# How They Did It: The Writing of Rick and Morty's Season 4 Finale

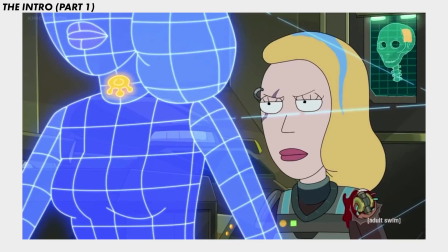The last thing that I want to mention is a small bit of foreshadowing that occurs.
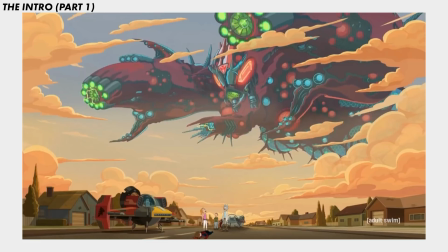The NX-5's industry-leading tachyon beams eliminate planets twice as fast as the NX-4S with half the battery and zero built-in fatal design flaws.
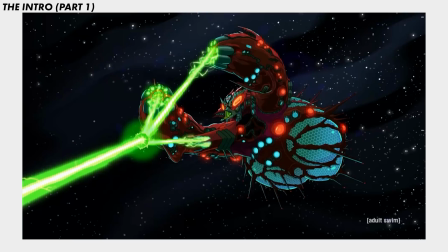That's right, no more secret hole that blows the whole thing up when you shoot it. Your enemies will say it's unfair, we say it's about time.
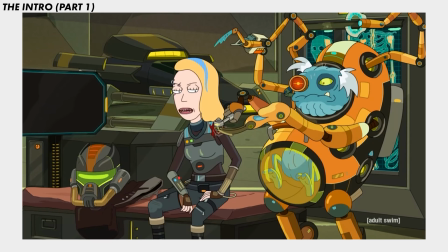While minor, it comes into more of an effect during the climax.
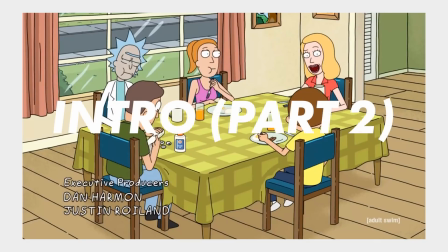Now, after the title sequence, we get to the second part of the intro, where the rest of the core characters are introduced.
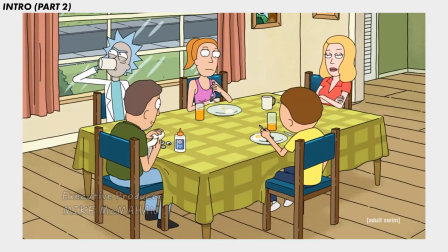This is where dialogue is given and actions take place that will dictate the path of the characters for the rest of the episode. Jerry's desire for helpful puppeteering is introduced.
Not sure my therapy puppet will be done in time.
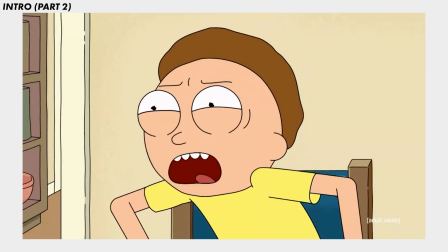Great, because she specifically asked you to stop bringing puppets.
And Morty and Summer's lack of cooperativeness is introduced.
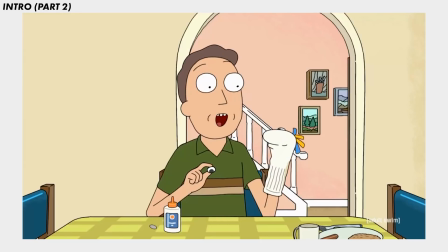This information is laid out in the intro because it sets the groundwork for the character arcs and the narrative that adheres to them.
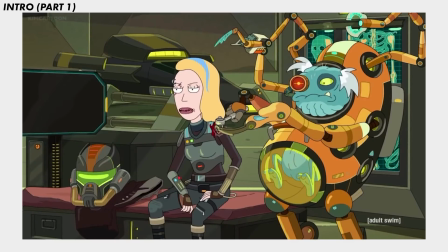Notice how in part 1 of the intro, all of this groundwork information went unestablished.
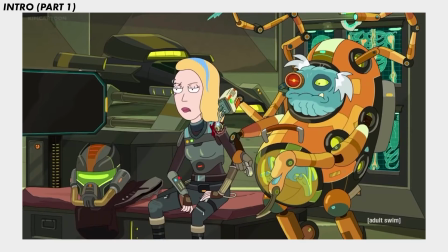This is because it was understood due to the connected serialized nature of the plot.
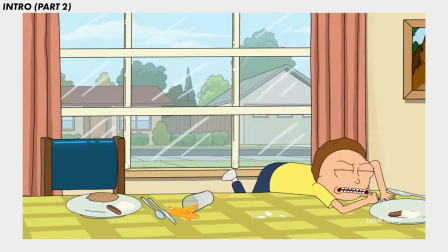Since part 2 of the intro brings in completely new narrative elements, they must be established for the audience to understand.
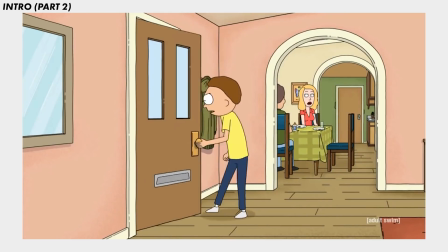Now, since we talked about Jerry, Morty, and Summer's path in the narrative, let's move to Rick.
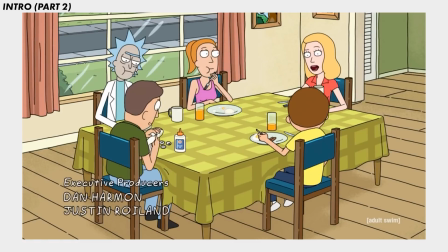Unlike the other family members, Rick does not deliver dialogue or perform actions that creates an easily distinguished arc.
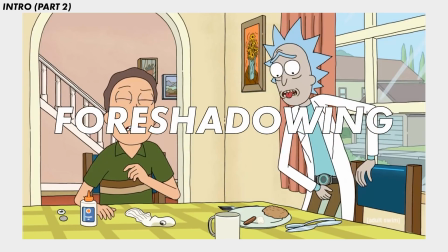However, he does give dialogue that provides foreshadowing for his personal struggle that then becomes the core of the episode.
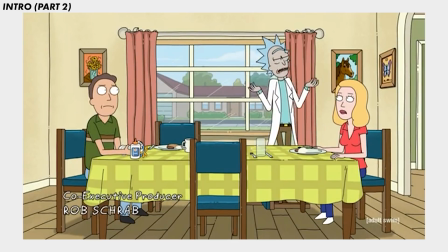Oof, looks like you two have to fight about why you can't control your kids. Good thing Dr. Wong's got an opening.
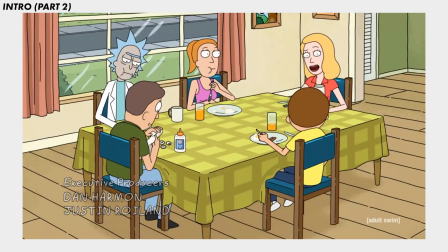Bye!
This is subtle narrative building that can really only be appreciated by an audience on a second viewing. Still, it stands as a way to subliminally condition the audience on what to expect.
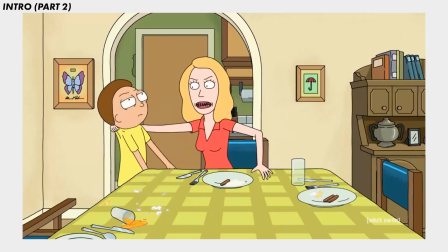The last character is Beth, and she receives no outright direction from the intro.
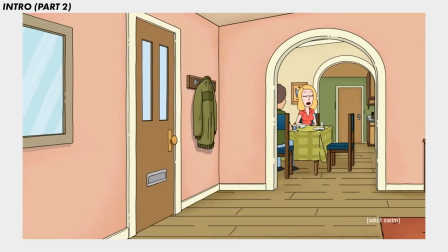While that might seem strange at first, my best assessment is because her character journey is congruent with Space Beth.
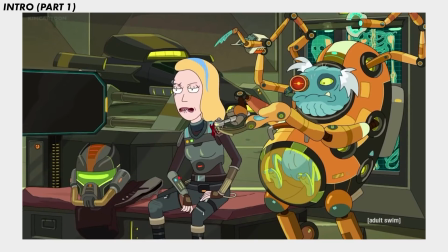There is no need to establish groundwork for a separate arc for Beth, because one has already been established for her in part 1 of the intro.
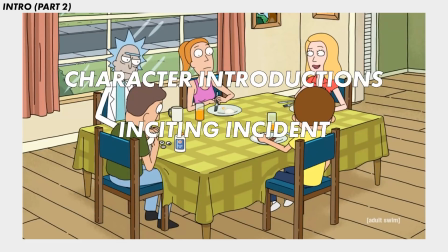So, with our characters introduced, the inciting incident established, and the journey set up, the introduction comes to a close,
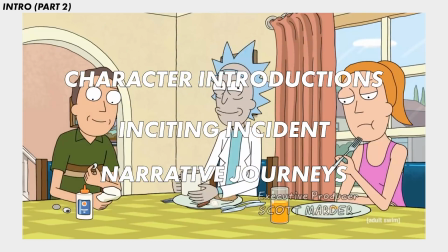and the midsection with rising action can begin, and the action rises almost immediately.
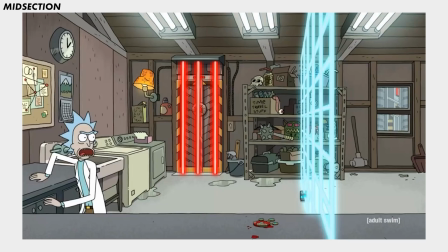Engineer, Princess, I'm sure every caveman that sees a microwave calls it a rock cabinet.
Here we are shown the first true conflict of the narrative.
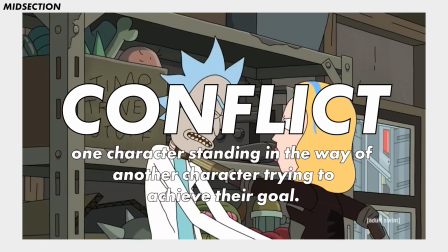In simplest terms, conflict in a narrative can be understood as one character standing in the way of another character trying to achieve their goal.
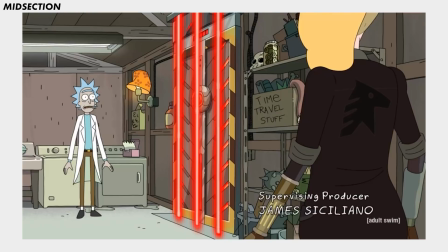Since Space Beth wants to kill Rick, and Rick, wants to keep that from happening, there is an established conflict.
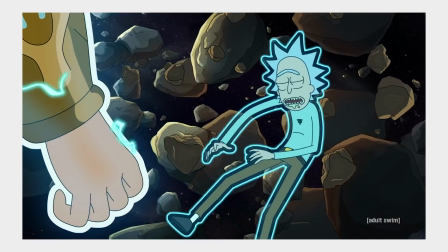It is important to note that narratives must have some type of conflict in order to progress.
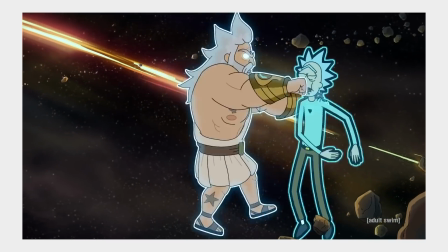Without a conflict, characters have nothing to overcome and no progress can be made.
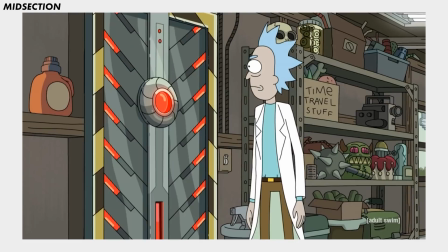Getting back a little wider in scope,
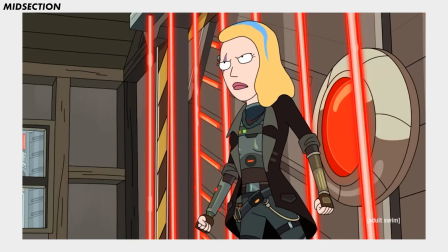the midsection is also the traditional spot in the narrative where the information previously established in the intro evolves, shifts, and becomes expanded upon.
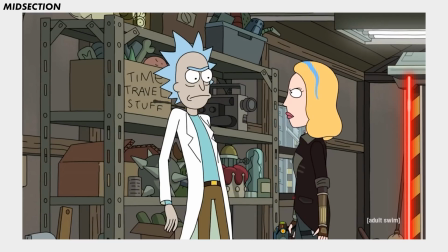And here is no different. Within, dialogue is given that alters both Space Beth's and the audience's perception of Rick's motivations.
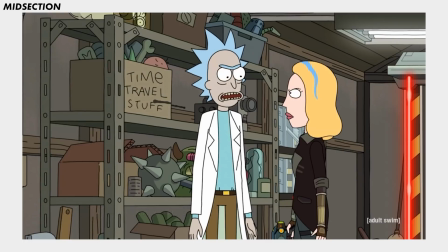The device in her neck would have transferred a database of her memories to your device before vaporizing her.
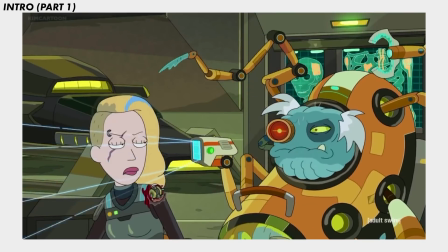So much for that plan.
Now the audience has the answer to the previously open question of why there was a device in Space Beth's neck.
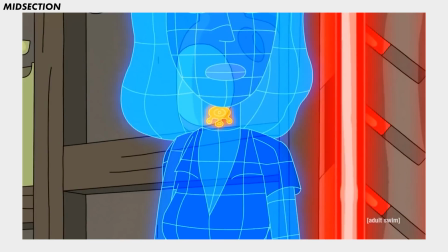Of course, this revelation is only a tool to manipulate the audience's understanding of the situation for the rest of the episode.
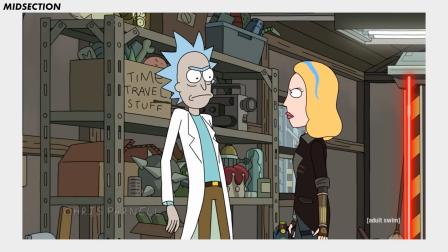But for now, we understand Space Beth as the real Beth, congruent with our understanding in the intro.
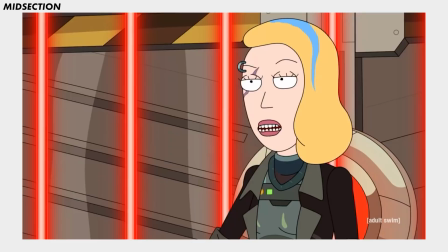This scene in the midsection also introduces the nuanced underlying traits and themes of Space Beth as a character.
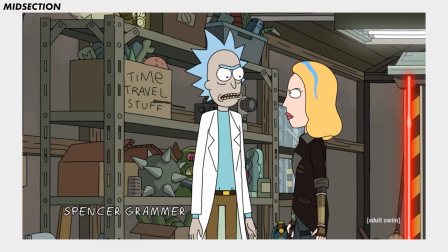An immediate parallel is created between her and Rick, and impressively,
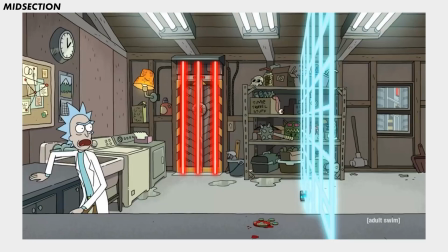this is not done through a blatant explanation to the audience, it is accomplished organically in the scene through action and dialogue.
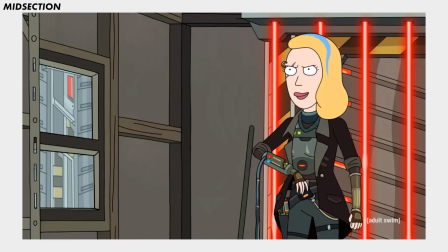Anything Rick does, Space Beth also does. This is showing versus telling.
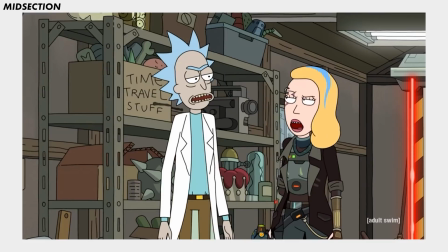Wanna grab a drink? All the time. Good girl.
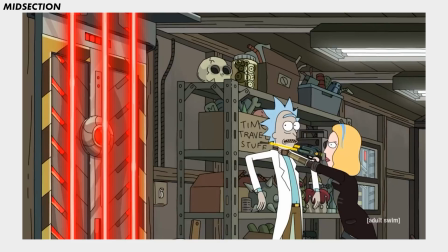Another key aspect of Space Beth is her hatred of Rick, and this was a concerted effort by the creators. I wanted a version of Beth that was more like Rick and therefore ironically hated Rick.
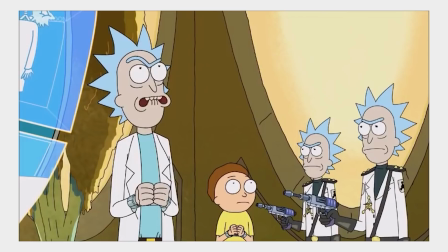Rick hates himself, so anyone like Rick would also hate Rick.
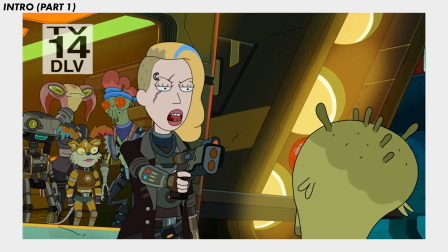But Space Beth serves another purpose too. She is the physical embodiment of one side of the duality that previously existed in Beth.
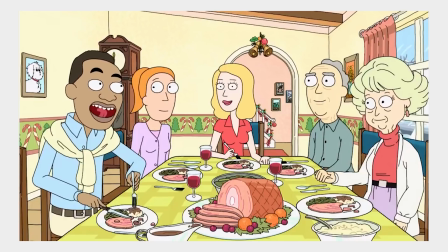One part of Beth wanted to be the typical loving mother/wife, while another part of her reveled in being like Rick.
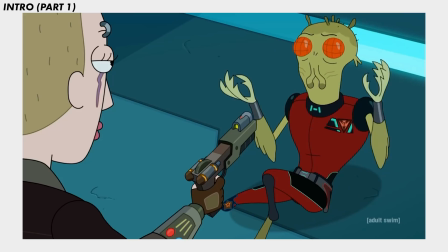Oh my God, I'm my father!
These two sides of Beth now exist as mutually exclusive entities.
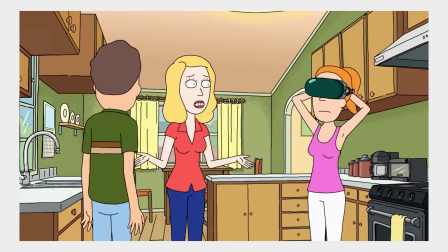One is always a loving wife with the family, and one is always the galactic warrior.
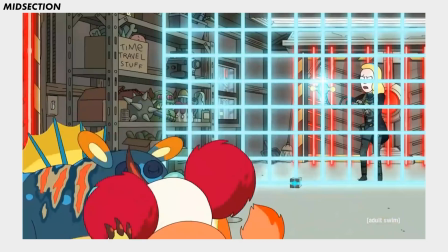Space Beth's expressed character trait sets up the impactful character arc-defining moments that come in the climax, but we will get to that later.
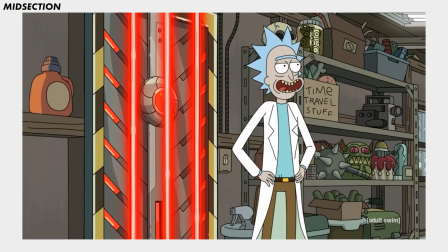The main narrative aspect to take away from this scene in the garage is that Space Beth is the real Beth.
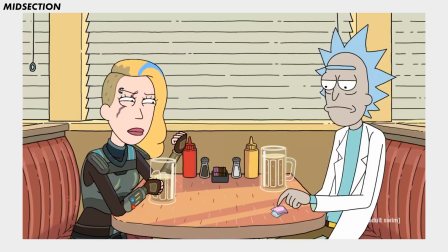Of course, this has the secondary effect of nullifying Space Beth's motivation to kill Rick,
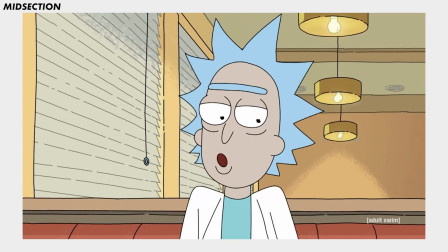which means the only source of conflict in the episode is also nullified. And as I said before, narratives need conflict to progress.
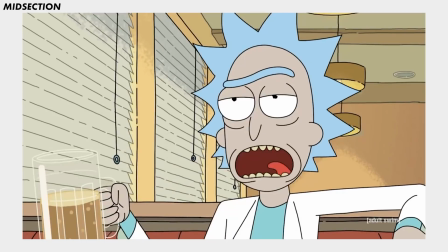This is why in the diner scene, two sources of conflict are introduced, one after the other.
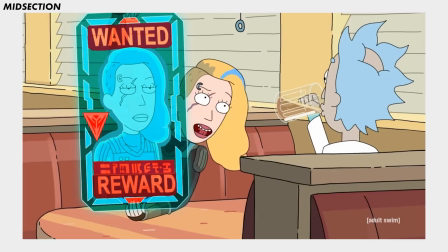The first is the Galactic Federation's arrival to Earth.
The new Galactic Federation.
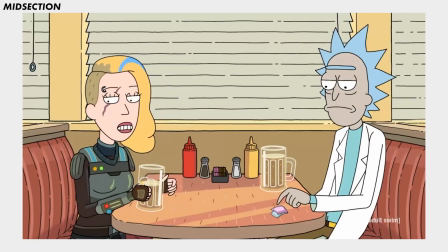Immediately after that, doubt is reinserted into the narrative as to which Beth is the real Beth.
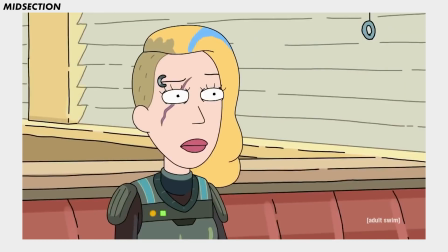Oh, they're gonna track down Beth. You mean Beth's clone? Right, Beth's clone.
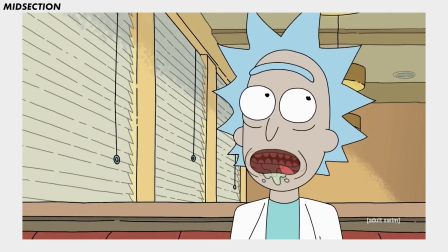Bringing back the original conflict of the episode. What did I say?
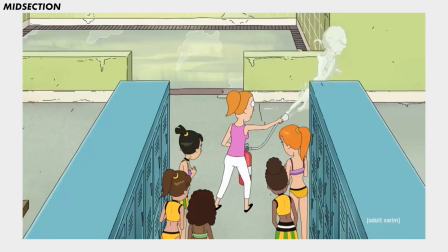So, the next parts of the episode have a ton of different necessary narrative pieces within, but they come so quickly that they might be hard to initially appreciate.
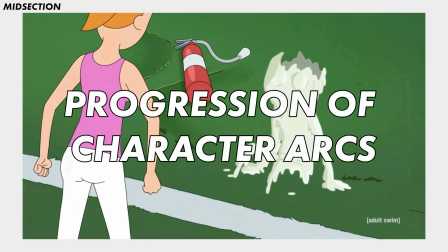Let's focus on how the established character arcs set up in the intro are progressed in the midsection.
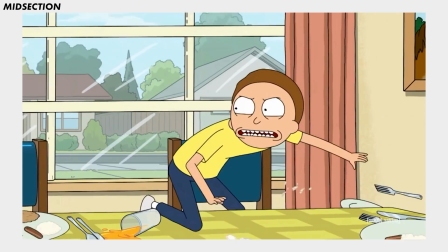Morty and Summer are shown to be at complete odds with one another over the invisibility belt.
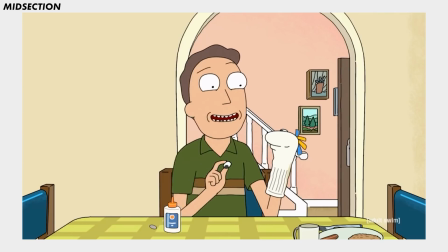Their combined arc in the story is based in going from discordance to cooperation.
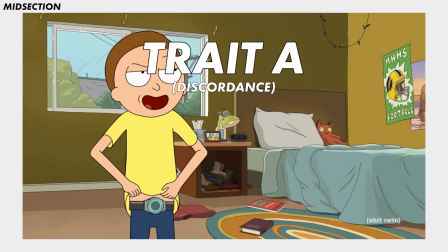In simple terms, trait A is becoming trait C. Now,
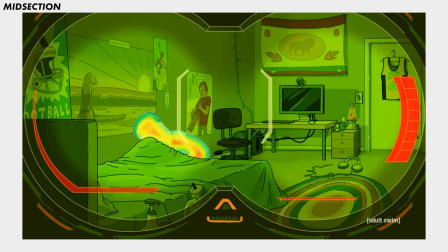you will notice that I skipped over B. This is because anytime a narrative is based around transformation,
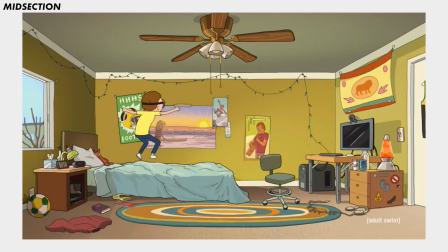there needs to be a point in the narrative where the characters undergo a transition. Some event, either internal or external,
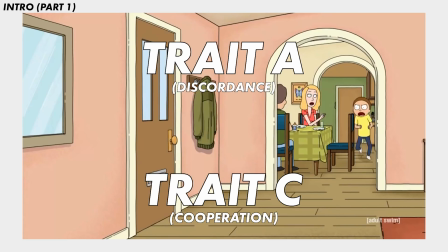must cause the characters to consider adopting trait C instead of trait A. We can call this transformative part of the formula B. So,
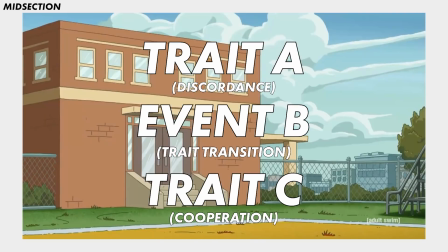the episode has already established Morty and Summer's trait A through action and dialogue.
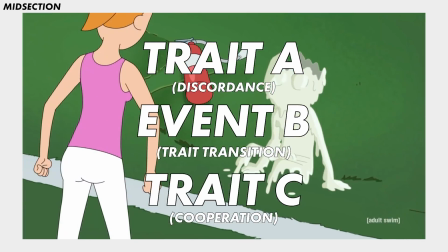The event that fosters the transition, or B, is the arrival of the aliens.
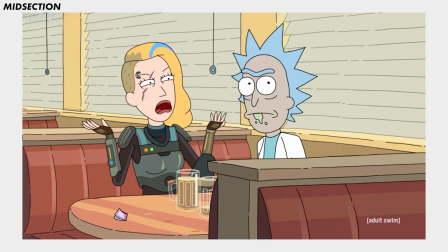While Summer is invisible, she picks up the fire extinguisher and assists Morty in overcoming the invaders.
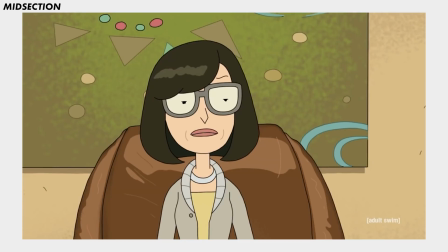This acts as the transition. The next scene switches over to the therapy session, and it also progresses a character arc.
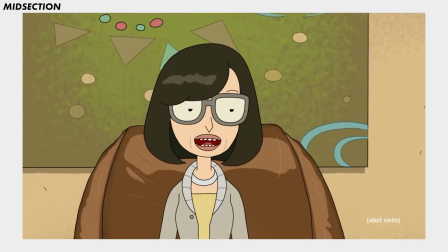This time, Jerry. However, his progression is markedly different from Morty and Summer's.
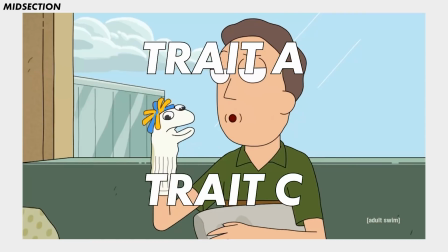Where the two siblings' arc revolved around changing trait A to trait C, Jerry's arc revolves around maintaining trait A through adversity.
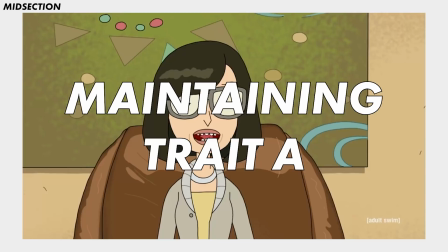Jerry's entire arc through the episode is proving that puppeteering is helpful and useful.
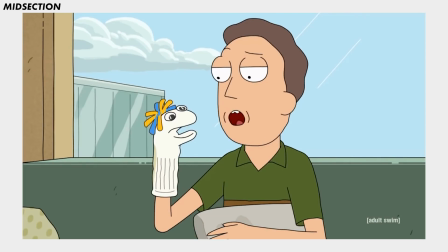To do that, the conflict he must face is others trying to stop his puppeteering.
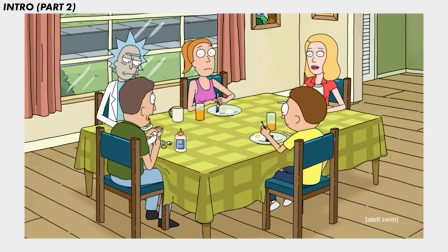This was established in the intro.
Not sure my therapy puppet will be done in time. Great, because she specifically asked you to stop bringing puppets.
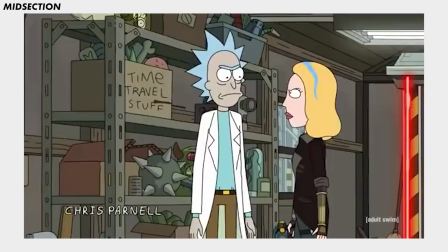And furthered in the midsection.
Jerry, leave the puppet. It's a one-way ticket to a breakthrough, Beth.
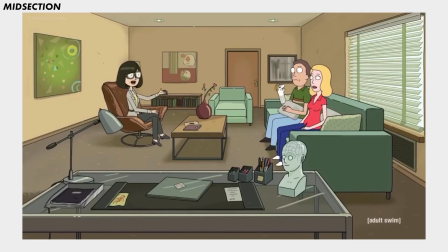Jerry, do you agree that the use of puppets makes you seem dumb and crazy?
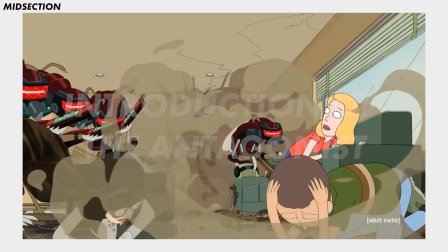Now, a more important part of this scene is the introduction of the episode's central antagonist.
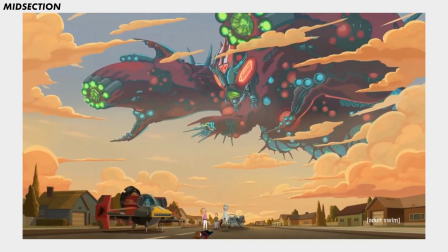While the Galactic Federation stands as the large force that presents a threat to our characters,
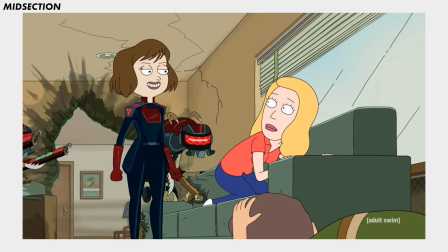Tammy exists as the singular embodiment of that opposition.
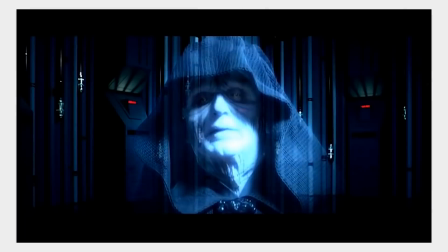Think of Loki for the Chitauri, Palpatine for the Empire, and Ozai for the Fire Nation.
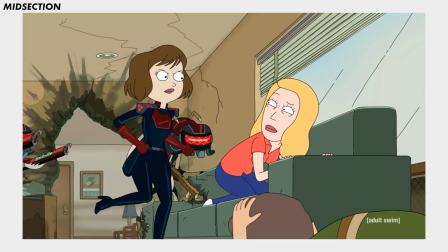On a more nuanced level, the serialized nature of this episode allowed the usual character building of the antagonist to be skipped,
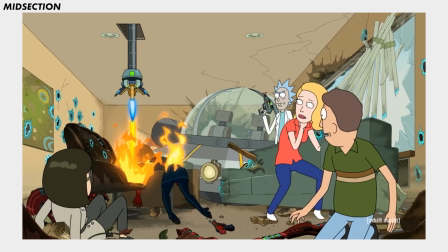because Tammy is already a character that the audience would know as a threat and dislike.